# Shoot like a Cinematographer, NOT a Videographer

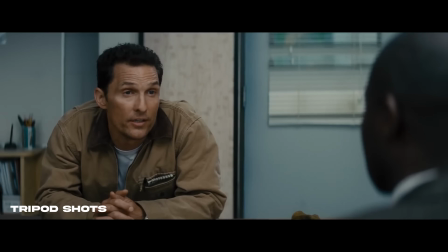(4:06)
As you're watching Interstellar, if you notice, if you really pay attention, most of the shots are locked off on a tripod.
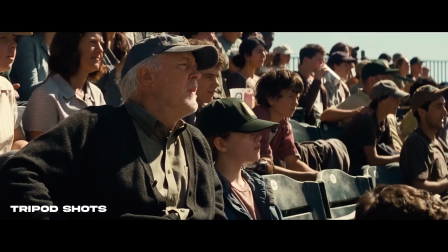(4:13)
And when you are locked off on a tripod, it gives a completely different feeling than if something is on a dolly or handheld.
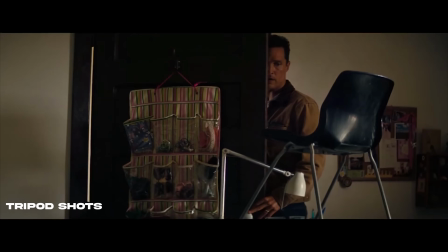(4:19)
It feels like a deliberate, patient stillness. And what that does is it gives the audience room to breathe.
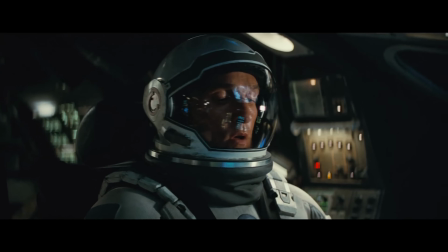(4:27)
It allows ideas to settle. But when the camera does move, it's very intentional.
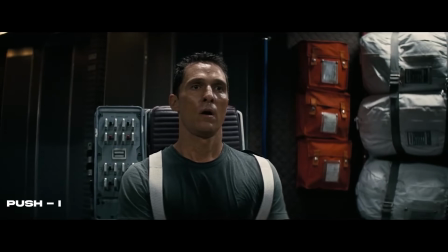(4:32)
This right here is one of the most emotional scenes I have ever seen in a film. And if you notice, the scene starts off locked off on Cooper.
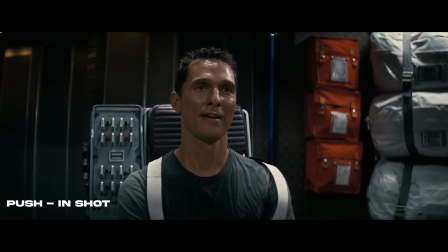(4:40)
But as the scene intensifies and Cooper's emotions heighten, the camera starts to slowly push in.
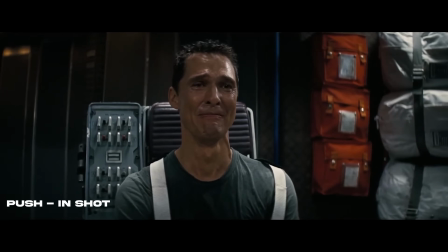(4:49)
And as the camera's pushing in, it's bringing you closer to Cooper,
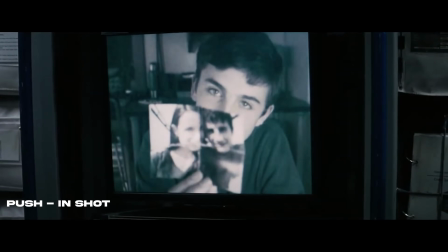(4:52)
making you really feel his emotion, and it's really intensifying what you're seeing on screen. And just that simple little push in said so much. But during a lot of these conversations throughout the film, they're locked off.
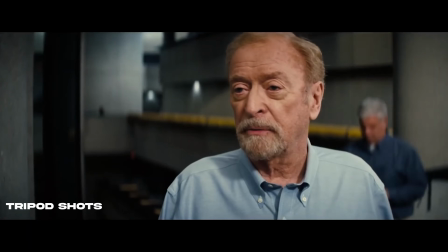(5:06)
And the reason why they're locked off is because they don't want you, as the audience, to have any other distraction. They want you locked in to the dialogue and what the character is saying, because the dialogue is so important and they don't want you to miss that or get distracted by that.
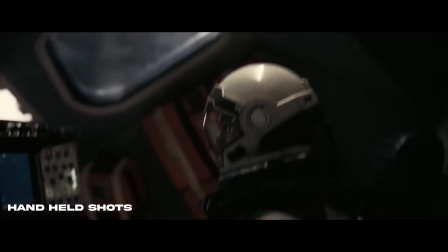(5:21)
Now, if you take the docking scene, for example, it erupts into this sort of kinetic tension.
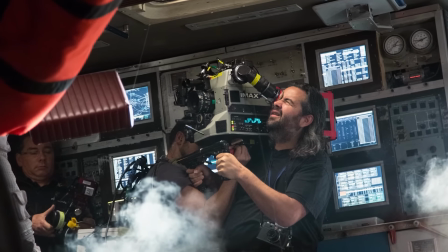(5:26)
They definitely shot this handheld with these,
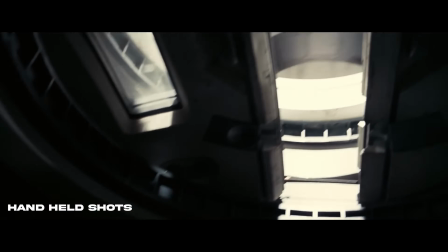(5:30)
quick pans and handheld shaking frames, which gives it this controlled disorientation. Now, if these shots were locked off, it wouldn't have given the same feeling. You needed to feel the intensity.
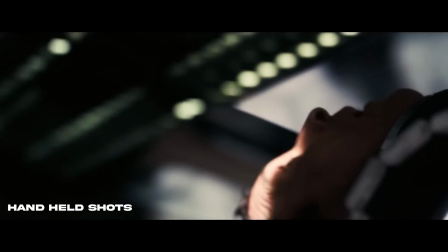(5:43)
So very deliberately, they had it be handheld, and they really brought you into the moment and the chaos of the scene. And another staple of the cinematography are these mounted camera rig shots.
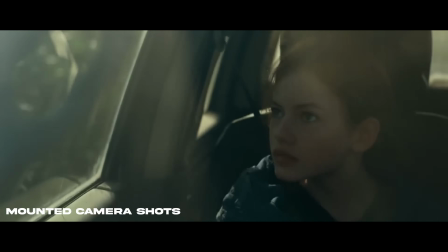(5:56)
The first time you see this is on the car while Cooper is driving into the cornfield.
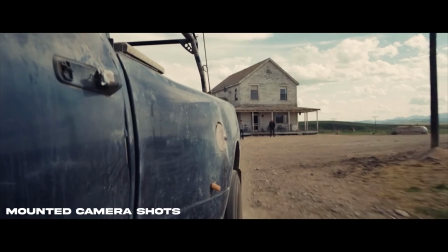(6:00)
And then you see it again when he's driving away from the house.
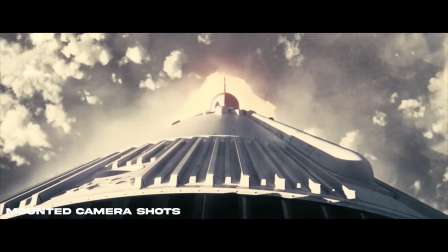(6:04)
Then you get these really awesome shots of the spacecraft as it's entering into space or as it's going onto a new planet.
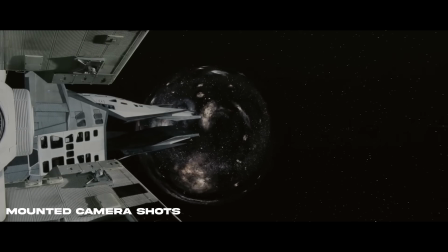(6:13)
And these hard mounted shots are not only just visually interesting, but they bring the viewer, instead of just as an observer of the motion, it has you become part of that motion.
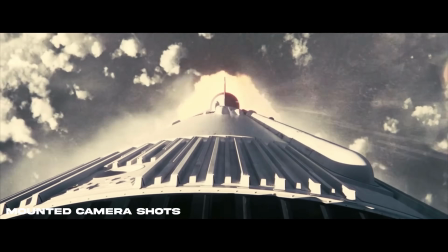(6:24)
And what's amazing is how intentional those camera shots are.
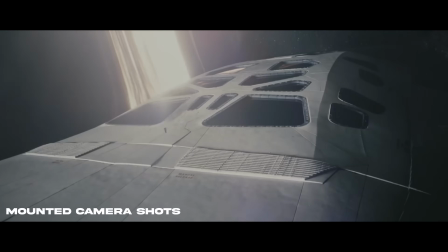(6:27)
They want you to feel the intensity of that spaceship entering that new environment, and I think it does a great job at that. Another very important factor to the visual playbook of Interstellar is the composition and the visual language that they use.
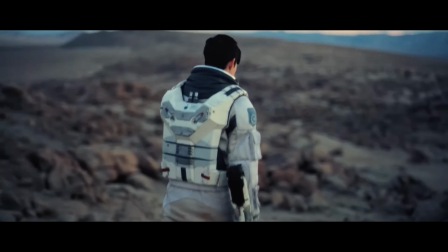(6:41)
There is so much to be said just by placing your character or characters in a certain part of the frame.
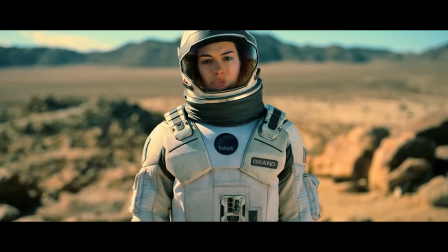(6:47)
A lot of the times, characters are center framed, surrounded by a ton of negative space.
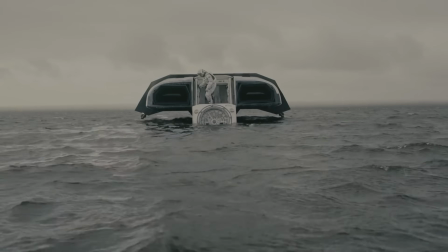(6:52)
A lot like having still locked off shots, what this does is give you a clean, symmetrical frame, so that way it emphasizes the isolation.
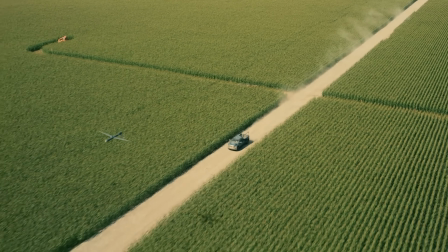(7:00)
And the more negative space they add in these frames, the more fragile and small they make these characters feel in their surroundings. Now, something that we haven't gone over yet that is extremely important is the fact that this film was not shot on digital.
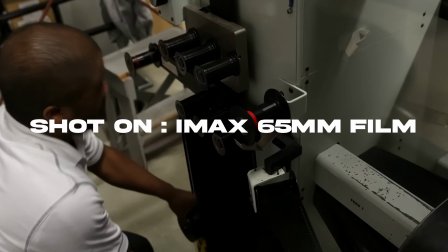(7:15)
70% of it was shot on IMAX, 65mm film.
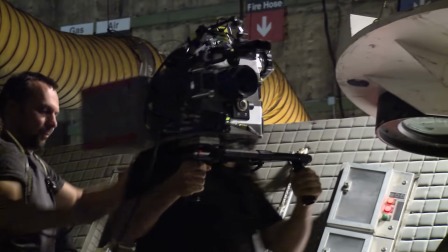(7:20)
And this makes a big difference because these large format cameras create unmatched depth and immersive scale.
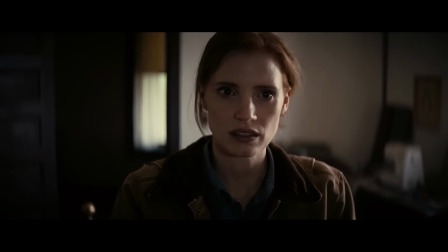(7:27)
Now, from a technical standpoint, what that allows you to do is that even with a wide angle IMAX lens,
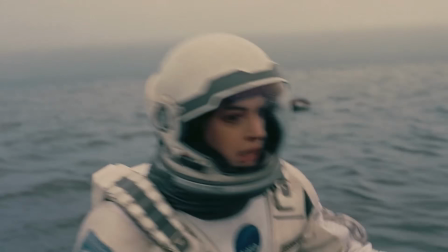(7:33)
you can get close to an actor's face while still capturing these vast landscapes behind them. And what's interesting about that is that it sort of does this paradox of giving you this intimacy with the character, but still allowing you to feel the entire frame. Now, another thing that was very important was not just the camera and shooting it on film, but also the lens choice.
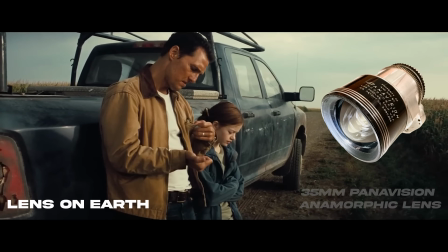(7:55)
On Earth, they used a 35mm Panavision anamorphic lens,
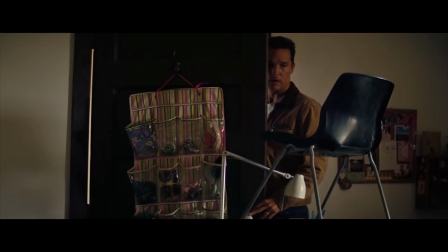(7:59)
which is extremely intentional because it's slightly more textured and nostalgic feeling than the lens they decided to use in the spacecraft.
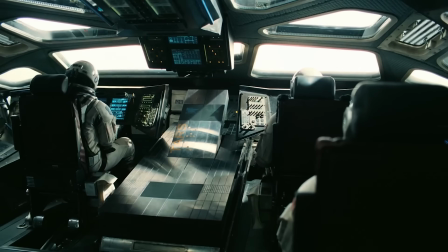(8:07)
For the space scenes, they were looking for a much more clinical looking feel, and that's where they turned to the Hasselblad IMAX lenses.